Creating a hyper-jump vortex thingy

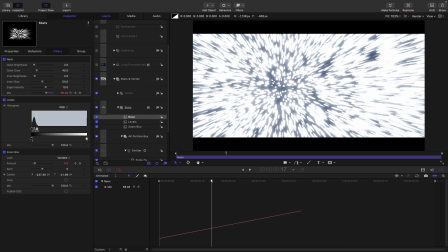[4:03]
So as we're going through like that, I mean,
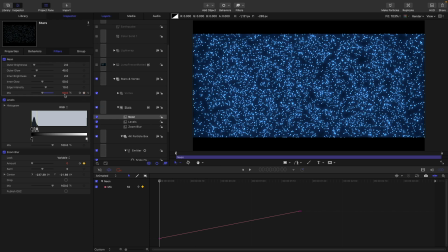[4:07]
just increasing the mix value of that neon from 50% all the way up to 100%.
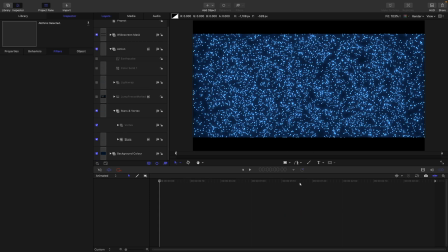[4:12]
So I think that was quite a good call. So that's my stars, and for my vortex here, I just did something very simple.
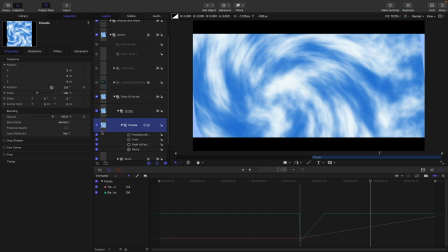[4:21]
I'm sure one could do something much more complicated. I basically grabbed a simple clouds generator, and I had two colors here, so white and this color, which I actually picked off the Star Wars clip.
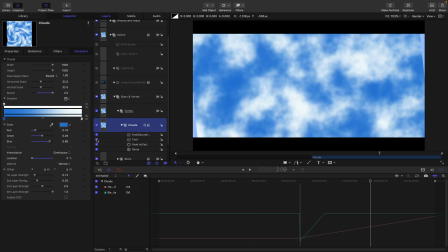[4:35]
I added a 12 filter to that to give it that kind of vortex feel.
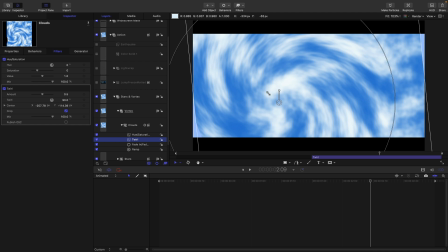[4:40]
What I probably should have done was, oh no, actually I did do that. I centered up the vortex in the middle of the scene like that,
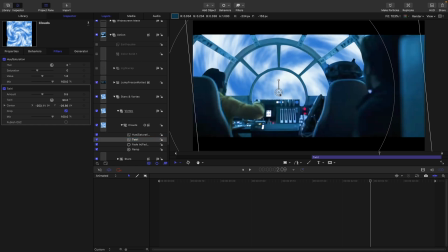[4:50]
in the middle of that sort of cockpit window. So that was quite important there. Oh, and also coming back to my stars, I centered the zoom blur well, I tried to center the zoom blur.
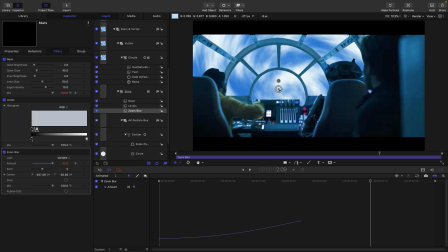[5:01]
I should have done it a bit more accurately. Center the zoom blur in the window as well, like that.
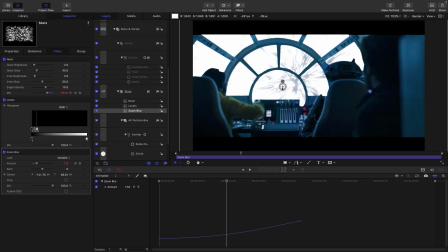[5:06]
Because at the default, it's sort of off over here. That's not going to work. We need to be sort of centered. We need to be flying directly into it like that. Okay, so coming back to my clouds, I also just faded them in quickly at this point here.
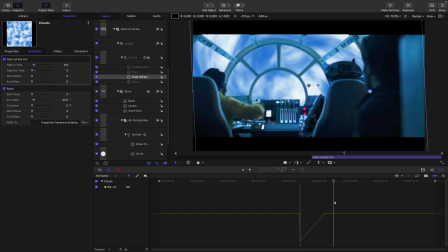[5:22]
So a transition between my stars and the vortex. And I also gave my clouds generator a bit of a rotation here. So I added a ramp to that, 30 degrees over the course of its life.
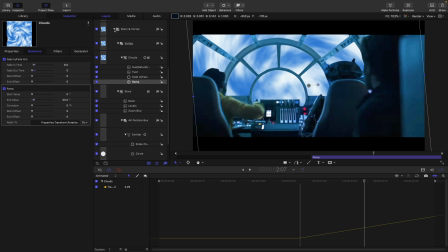[5:40]
So that was the vortex, and those are the stars. So all that's pretty straightforward. So then I have got here this foreground layer.
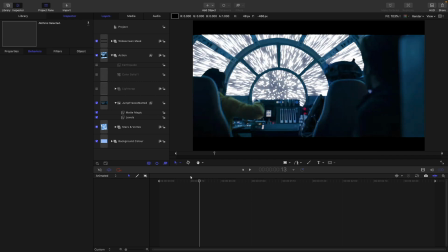[5:52]
Basically, I just took this from the Star Wars clip and just matted it out.
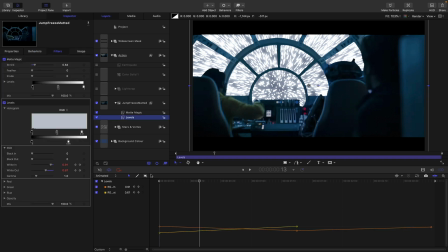[5:57]
And I also added to it, as you will see here, a levels.
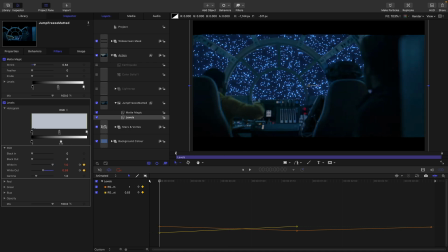[6:03]
What was I doing there with the levels? So at the beginning, we wanted it could be kind of nice and dark,
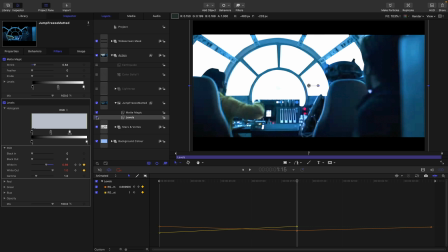[6:08]
but we wanted it to be kind of much brighter as we hit the center of the jump there.
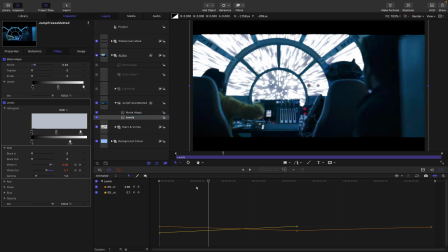[6:14]
So I keyframed the white in value to do that. And I also actually darkened it down with that white out value at the start.
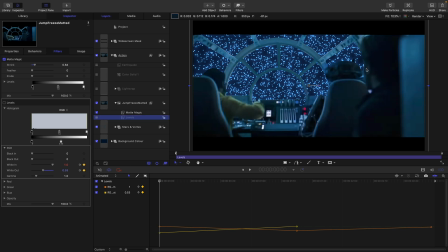[6:22]
So at the start, it was like that because I'd taken a bright frame and I actually wanted it to be darker.
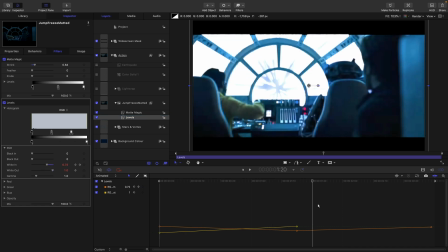[6:29]
So again, that sort of just helps, you know, very intense light feeling that we're getting there. So then I did a little bit of light wrap. This is quite complicated and I won't really go into explaining that. But the light wrap, you can see it's wrapping around the characters.
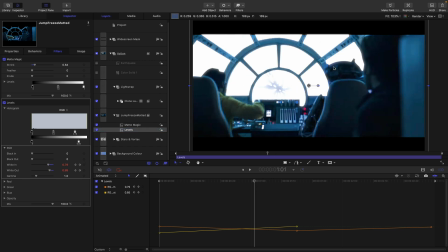[6:48]
Again, that helps that feeling of the light being really intense. So, you know, my cutout is pretty rubbish, I have to admit, but, you know, we could have spent a lot more time on that. Probably should have done. I actually ended up doing a little bit of shrink on it.
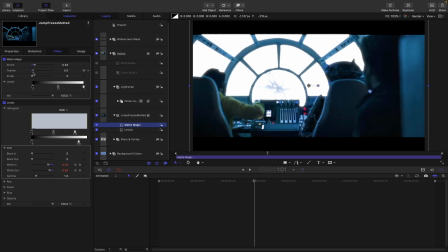[7:02]
I probably should have done a bit of feather as well, just to soften it off, but hey, this was just a demo, so I wasn't going to get carried away. So I also added in a color solid over the top. So you can see we've got this kind of nice fogging that happens.
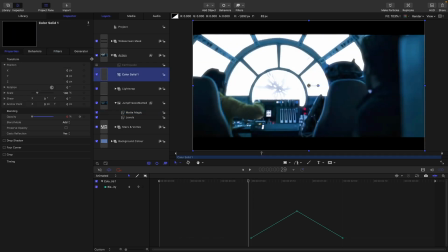[7:19]
And that's just basically a color solid, white color solid. And you can see it's being keyframed in to around sort of 25% opacity at that transition point there. That really helps as well with that transition into the vortex.
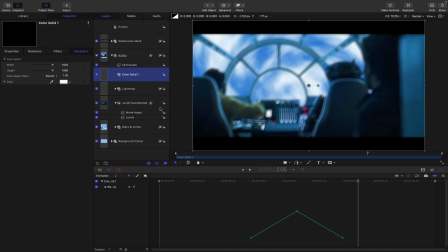[7:38]
And finally, I just added an earthquake, and this really brings the whole thing together because obviously,
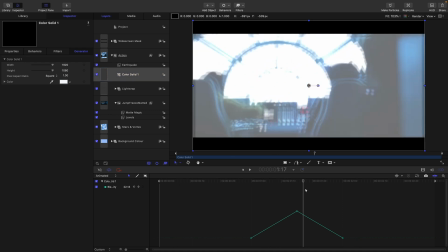[7:44]
you know, this vast energy is hitting the ship, and, you know, it also just really masks a whole load of things as we're going through that transition as well, but also just kind of adds a great deal of dynamism.
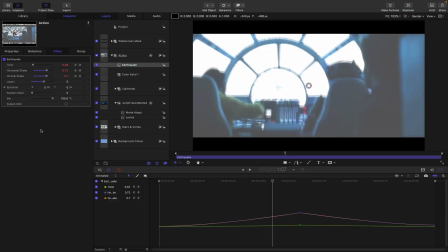[8:00]
And also what I did with that earthquake was to keyframe its twist and its horizontal and vertical shake.